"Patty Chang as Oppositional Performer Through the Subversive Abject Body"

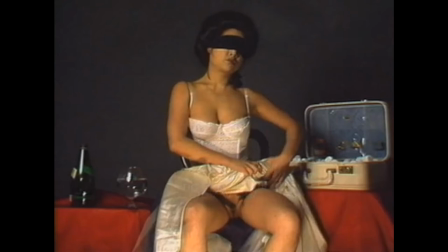4:06 Shave demonstrates the severance of its opposition of eye, considering the pubic hair is no longer attached to Chang's body. The unavoidable feeling of repulsion and disgust arises at the sight of a conglomerate of
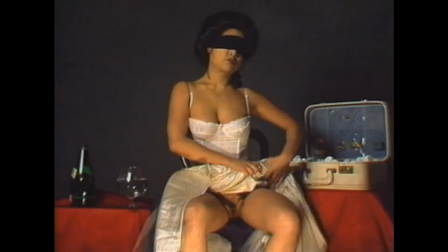4:22 pubic hairs swirling around in a clear glass goblet of sparkling water and freshly diluted shaving cream. It beseeches a discharge, a convulsion, a crying out.
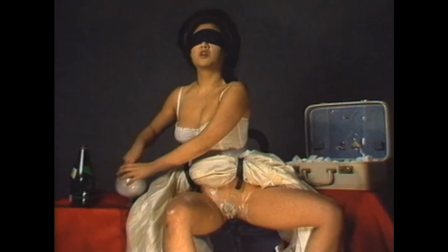4:35 There is a simultaneous association found from the purity of the artist and the cleanliness of the water poured into the glass that is met with the disengagement of the artist's own gaze and it is obstructed by fabric and consequently allows the viewer to engage in the deafening tension of such an intimate act.
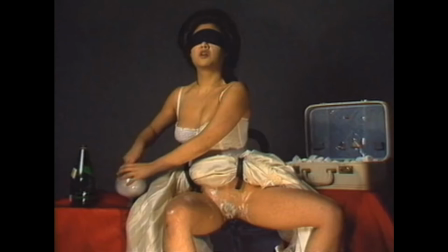4:54 The recorded audio captures the stillness of the mundane sounds, such as the setting of the goblet on the table, the sips of water, or the transfer of liquid from one glass to another, all while the spectator watches from a safe distance.
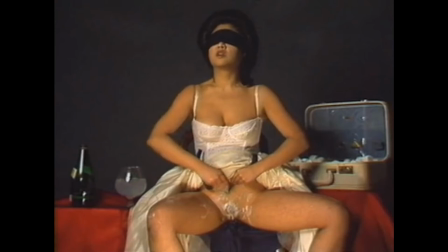5:11 The initial invitation for the presence of the voyeur is instantly retracted through the methodical removal of hair from the vagina, immediately creating tension and an undeniable reaction upon the scene Chang had deliberately catapulted the viewer into participating in. Through the expulsion of her pubic hair,
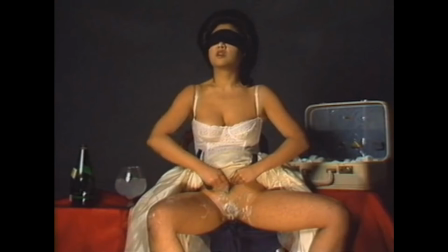5:31 Chang introduces the detachment of herself and her hair as something that is no longer a part of Chang herself and other. Kristeva states, it is thus not lack of cleanliness or health that causes objection but what
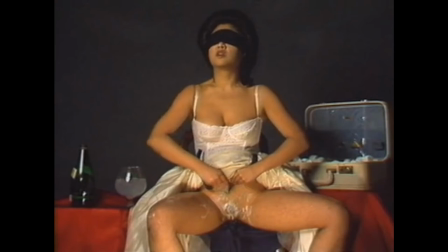5:47 disturbs identity system order what does not respect borders positions rules the in between the ambiguous the composite once the pubic hair is no longer on ching's body a part of the self is lost the desire for the
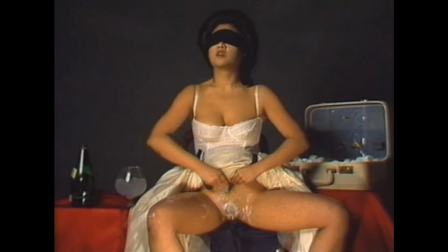6:06 other attaches itself to that person as an entire entity, a whole. What was previously pleasurable to view on a human body has now been rejected. The disconnect from chain to the hair swirling in the glass is again neither subject nor object.
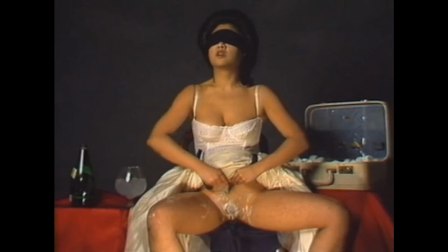6:25 It is no longer a part of her. The feeling of disgust and repulsion is similar to that when a head hair is found in a dish that was served to a patron at a restaurant. the way someone spit sizzles on the asphalt in the summertime,
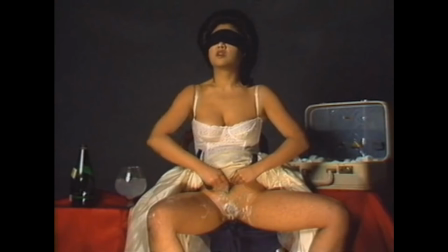6:41 or even the moment toenails are groomed and the clippings find themselves on the coffee table, the abject becomes a loss of the self and consequently unrecognizable.
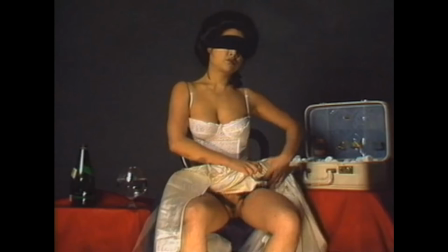6:54 The intentional opposition of Chang's early work raises author Michelle Meager's question of what would it mean for a woman, an artist, a spectator, to willingly and excessively embody disgust.
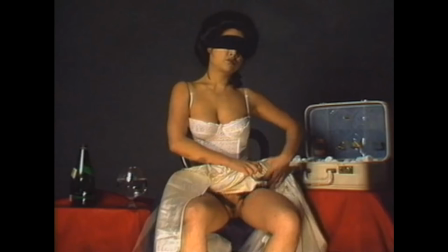7:08 Though Meager is not writing about Chang, she uses Kristeva's theory of the abject to delve into the relationship in which a female spectator can recognize and interrogate bodily reactions of disgust.
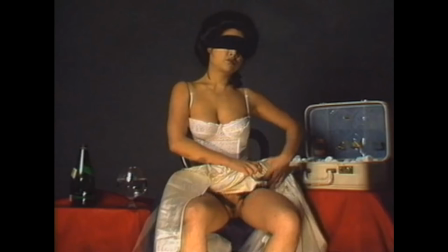7:22 These reactions, Meager argues, stem from the cultural ideals that distorts the perception of the female spectator's own body. This would mean that the feeling of disgust that emerges when viewing an unsettling portrayal of a woman is inherently caused by the act of defying social repressions,
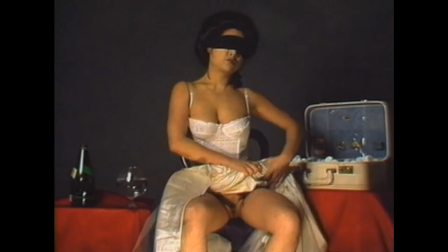7:42 likely from the unconscious of a patriarchal society. The feminist aesthetic of discussed exemplifies the ease of becoming disgusting and is the subject to the biological response of repulsion.
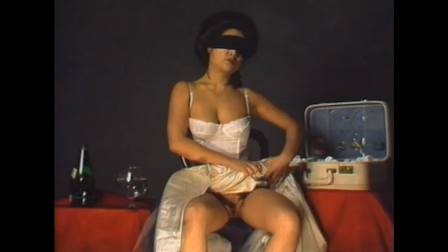7:56 But where does its power lie? Before I return to the relationship with the female spectator, I must address the concept of female spectacle in psychoanalysis.
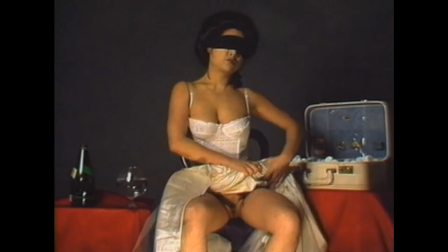8:08 The female spectacle in film is manifested by socially established demonstration of patriarchal society because the only role for the female in the Hollywood narrative is as a passive spectacle, according to Mulvey.
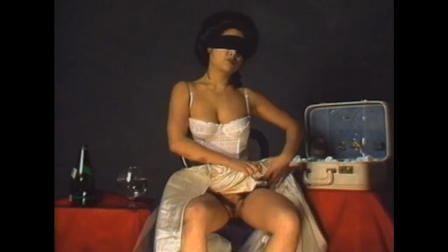8:24 Mulvey states that phallocentrism dictates how women will be portrayed as their own image on film and examines the feelings of pleasure in looking and how satisfaction for the male viewer can be achieved in dominant patriarchal order.
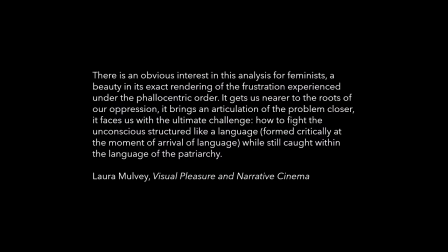8:40 She states,
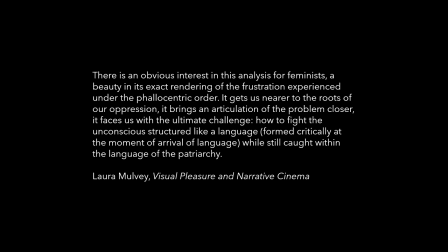In other words, how is it possible to fight the patriarchy in the language of the patriarchy?
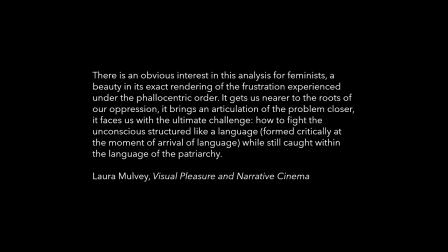9:15 In her work, Chang has rejected the idea of pleasuring the male viewer as his submissive spectacle. Mulvey states that featuring the female body in a desirable manner further reinforces the unconscious construct of women in cinema,
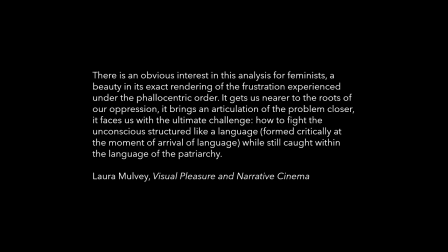9:32 though Chang uses a pre-recorded performance to dismantle some of those constructs within a few minutes.
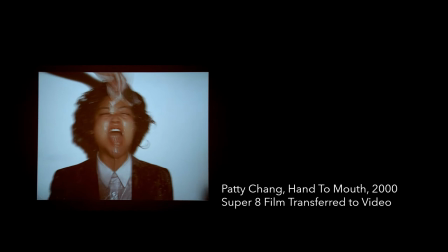9:40 Periodic portrayals of superficial female roles in fetish films in Chang's work, Hand to Mouth, further subverts the gaze as it flirts between the line of desire and disgust. This six-minute video displays the female subject as a grotesque spectacle,
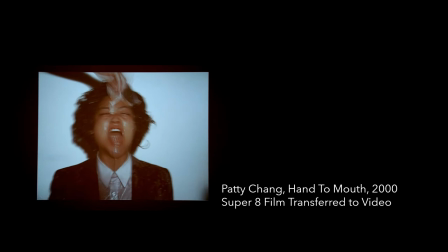9:57 and the viewer is met with the uncomfortable audio and visual elements in a public setting of a museum, all of which disturbs the traditionally masculine scopophilic gaze.
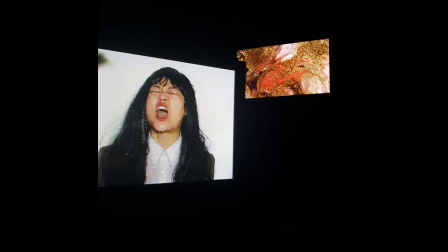10:10 Featured in an exhibition from 2019 at the Boston Museum of Fine Arts, Hand to Mouth plays on a repetitive cycle in the far right corner of a dark, cramped room. It is optional for guests to sit down and place headphones on, but the users can already begin to hear the high-pitched screeches of Chang herself.
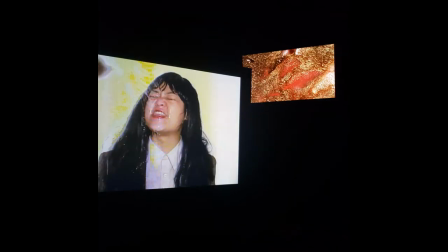10:31 The artist is dressed in various wigs throughout the performance, and she is fed water-filled helium balloons as she screams for more, more, more.
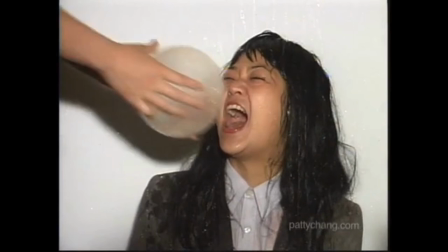10:42 Zhang yells, come on, in my face, give it to me, give it to me, as she inhales more helium.
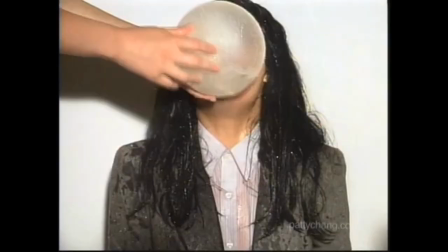10:50 Her voice becomes higher pitched. The water from the same balloon is then shaken in front of her face, likely parodying the female lead in a pornographic film in a submissive role. Viewing this work in a public setting immediately gave me the feeling of shame and embarrassment
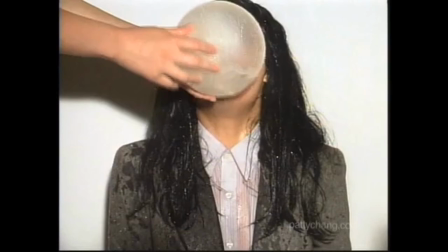11:08 like I was caught viewing pornography in public and identifying myself as a female spectator, a figure often left out in film analysis. The subversion of my gaze had come from the possibility of dominating the subject with my own viewership, as if the female spectator was not invited either.
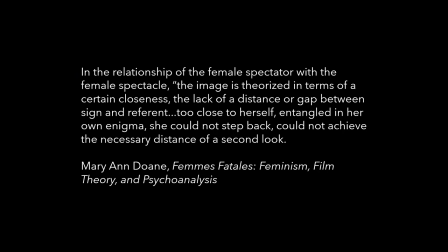11:29 The male gaze has always been considered the subject and the female image as the object. In the relationship of the female spectator with the female spectacle, the image is theorized in terms of a certain closeness, the lack of distance or gap between sign and referent.
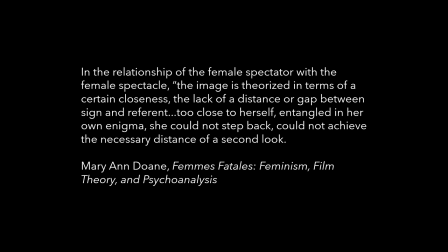11:48 Too close to herself, entangled in her own enigma, she could not step back, could not achieve the necessary distance of a second look. Mary Ann Doan addresses Freud's omission of the female spectator in his analysis of femininity because according to Freud's psychoanalysis,
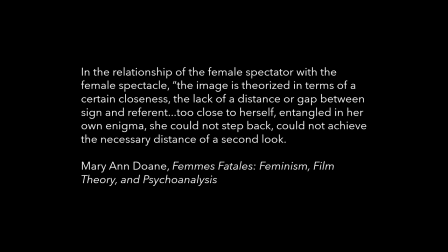12:07 both women and the image of women are indecipherable and there is not enough gap between the two for the real to emerge.